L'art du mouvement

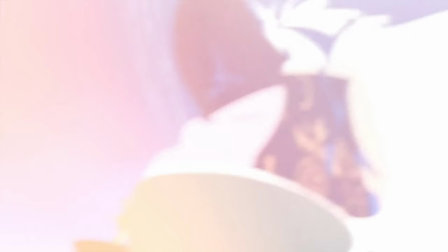Dans le tourbillon d'un monde animé, la danse et le mouvement se fondent en une symphonie visuelle.
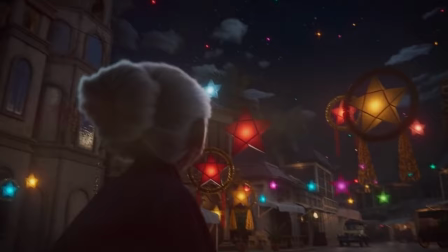Chaque pas de danse, chaque geste capturé, raconte une histoire et nous permet de tisser un rêve sur grand écran.
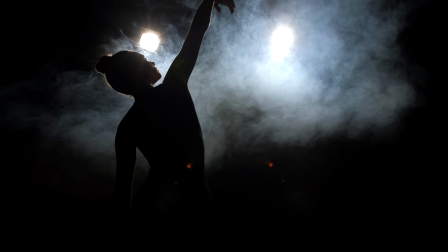Là où la grâce des danseurs rencontre l'art de l'animation, naît un langage universel, un dialogue entre réalité et imagination.
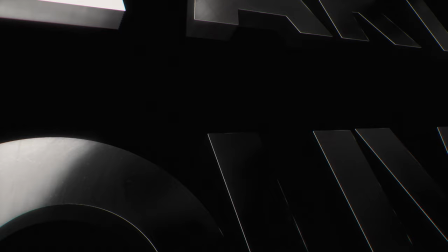Bienvenue dans cette nouvelle vidéo, aujourd'hui on va parler de l'art du mouvement.
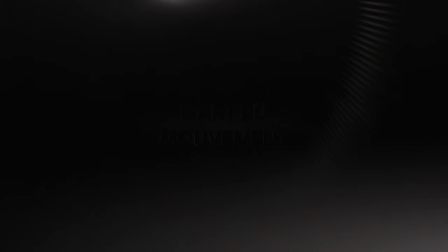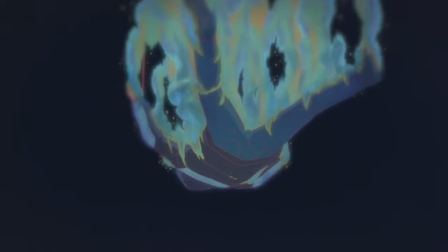Avant même que notre esprit soit emporté par la beauté des images sur notre écran, avant même que les personnages soient animés sur les ordinateurs des studios, une étape primordiale précède ces dernières.
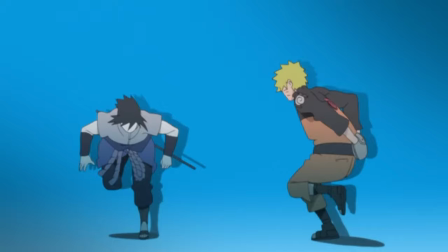Et c'est là où la danse et le mouvement rencontrent le cinéma. Ici, chaque mouvement raconte une histoire, apportant vie et énergie à nos écrans. La danse, c'est bien plus qu'une série de pas. C'est une façon de s'exprimer, sans mots, et c'est aussi un langage que tout le monde peut comprendre.
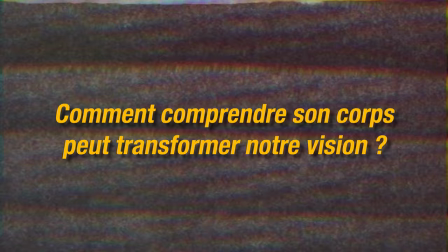Et c'est justement cette magie qui inspire tant de réalisateurs aujourd'hui. Comment est-ce que comprendre son propre corps peut transformer ce que l'on voit à l'écran ? Comment le rythme, un élément clé de la danse, donne-t-il une âme à l'animation et au cinéma ?
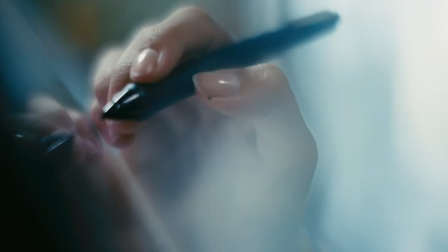Dans cet art, le mouvement du corps humain et l'imagination se rencontrent. Chaque geste a sa propre histoire à raconter, et chaque rythme ajoute une touche spéciale à nos films et animations préférés. La danse à travers l'histoire La danse a toujours eu sa place dans l'histoire.
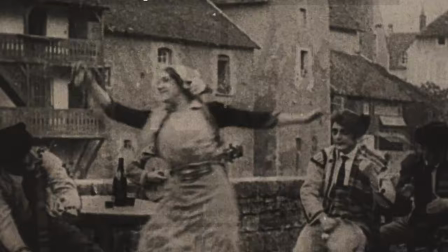Depuis les ballets classiques jusqu'aux danses de rue modernes, elle a toujours été une façon pour les gens de s'exprimer et de raconter leur histoire. Actuellement, j'ai plein de souvenirs de scènes qui m'ont vraiment marqué, qui sont des scènes chorégraphiées, que ce soit des combats, des danses ou bien encore des animations d'effets visuels.
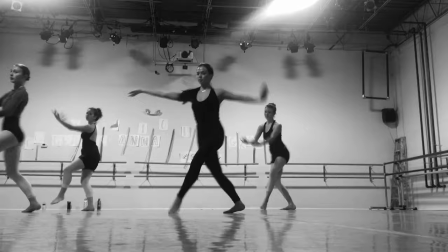Tout ça, c'est réellement chorégraphié et étroitement lié avec la danse. Ces moments montrent à quel point la danse peut être puissante et belle.
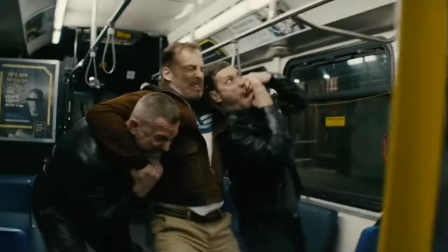Et c'est cette même beauté et ce même pouvoir qui ont inspiré des générations de créateurs de films et d'animations.
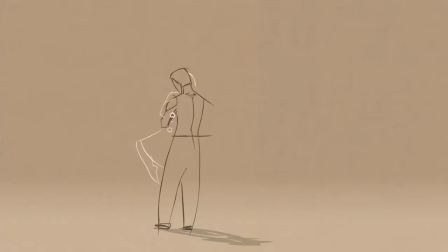Dans les films, une bonne danse peut tout changer. Elle peut raconter une histoire d'amour, de tristesse ou de joie. Et ce, sans même prononcer un seul mot. Prenons par exemple les films muets. On est d'accord, il n'y a aucune phrase.
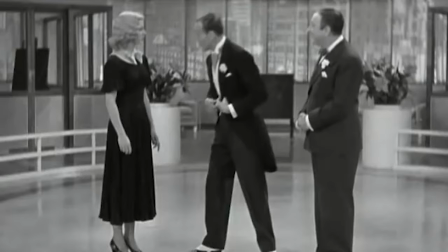Et tout comme la danse, le corps va parler avec les mouvements. Normalement, un bon film doit être compréhensif, dans les grandes lignes en tout cas, en mode silencieux.
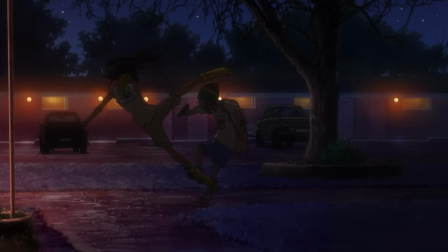Et dans l'animation, les mouvements des personnages basés sur la danse les rendent plus réels et bien plus proches de nous.
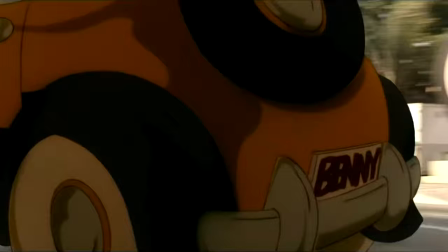Même aujourd'hui, les chorégraphes travaillent avec les réalisateurs pour créer des scènes qui restent dans nos mémoires.
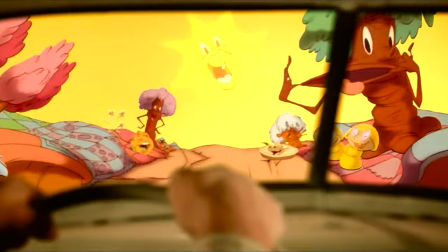Chaque mouvement, chaque pas, aide à construire l'atmosphère et l'émotion du film ou de l'animation. En effet, je sais pas si vous le saviez, mais pour ce qui est des zombies dans le cinéma, on travaille souvent avec des chorégraphes de danse. Voilà, c'est des petites infos comme ça à ressortir à table. Et si vous regardez, chaque geste nous est pas inconnu.
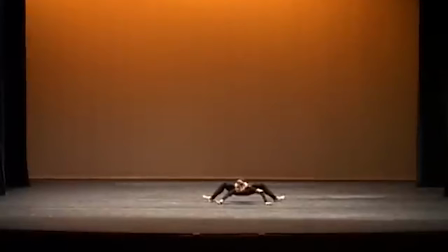On a souvent vu ça, mais dans d'autres cas, par exemple, pour les films d'horreur, pour créer des monstres, on va se servir de certains mouvements de danse qui peuvent être effrayants, à l'écran en tout cas.
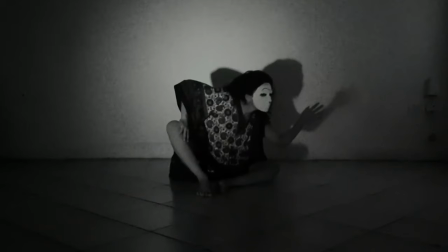Parce que sans mots, un mouvement peut être effrayant.
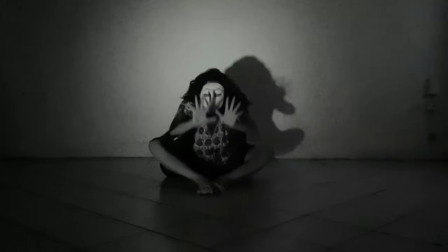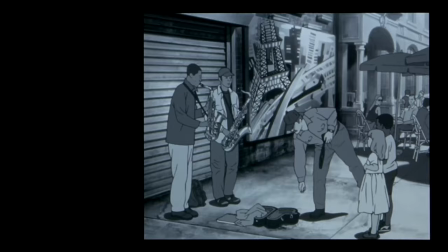Et ça marche bien, ça marche du tonnerre. Bref, vous commencez à comprendre là où on va en venir. L'animation et la danse.
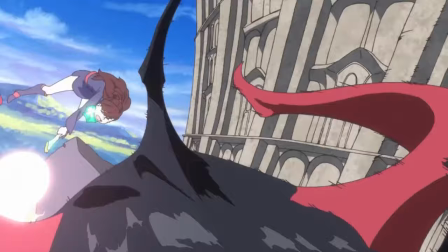Quand on pense à l'animation, on pense souvent à des personnages qui bougent de façon amusante ou étonnante.
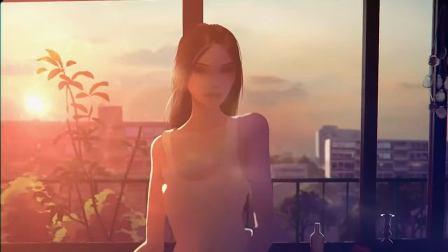Mais avez-vous déjà remarqué à quel point ces mouvements peuvent ressembler à de la danse ? Les animateurs regardent souvent des danseurs pour apprendre comment le corps humain bouge naturellement.
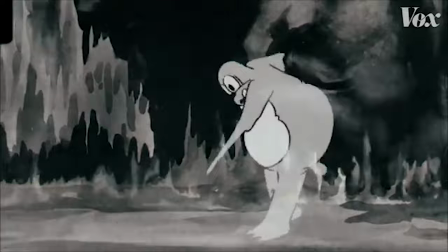Ils prennent ces mouvements gracieux et les intègrent dans leur animation, rendant chaque personnage plus vivant et expressif.
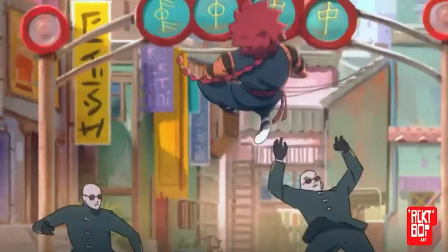Souvent, les personnages se déplacent avec fluidité, comme s'ils dansaient.
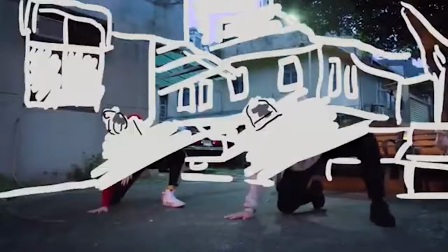Que ce soit dans un dessin animé traditionnel ou un film d'animation 3D, la danse joue un rôle clé pour donner de l'énergie et du charme au personnage.
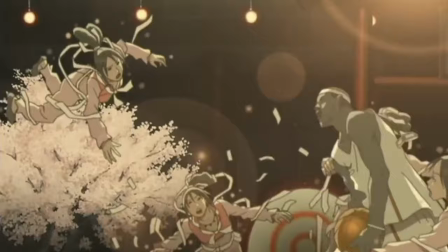Il est fascinant de voir comment une danse réelle peut être transformée en une scène animée.
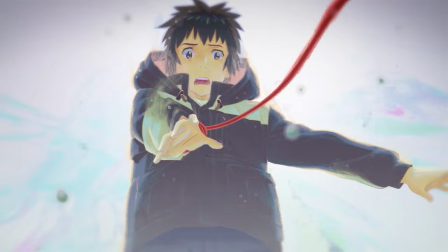Un saut, un tour ou même un simple geste de la main devient une partie importante de l'histoire. Maintenant, passons à la suite. Un bon mouvement ne suffit pas. Pour compléter ce dernier, il nous faut du rythme.
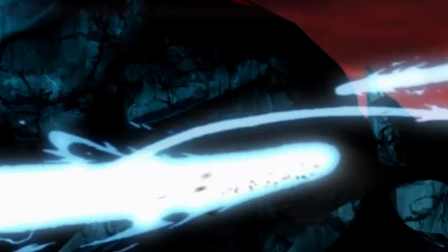Le rythme, c'est pas juste pour la musique. En animation, le rythme, c'est ce qui donne du peps à l'histoire.
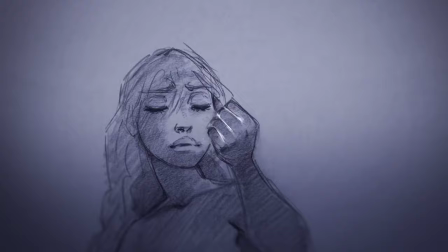C'est un peu comme le cœur qui bat derrière chaque scène. Imaginez une scène où les personnages bougent au rythme de la musique ou même de leurs émotions. Quand ils sont heureux, les mouvements sont rapides et joyeux. Et lorsqu'ils sont tristes, tout est ralenti. C'est le rythme qui nous fait ressentir ce qu'ils vivent.
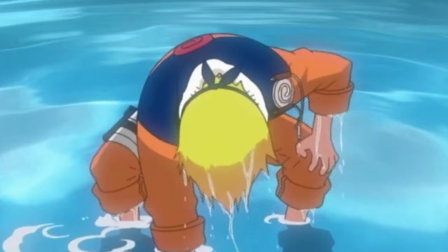En animation, bien calibrer le timing, c'est crucial. un mouvement trop rapide ou trop lent, et tout l'effet est perdu.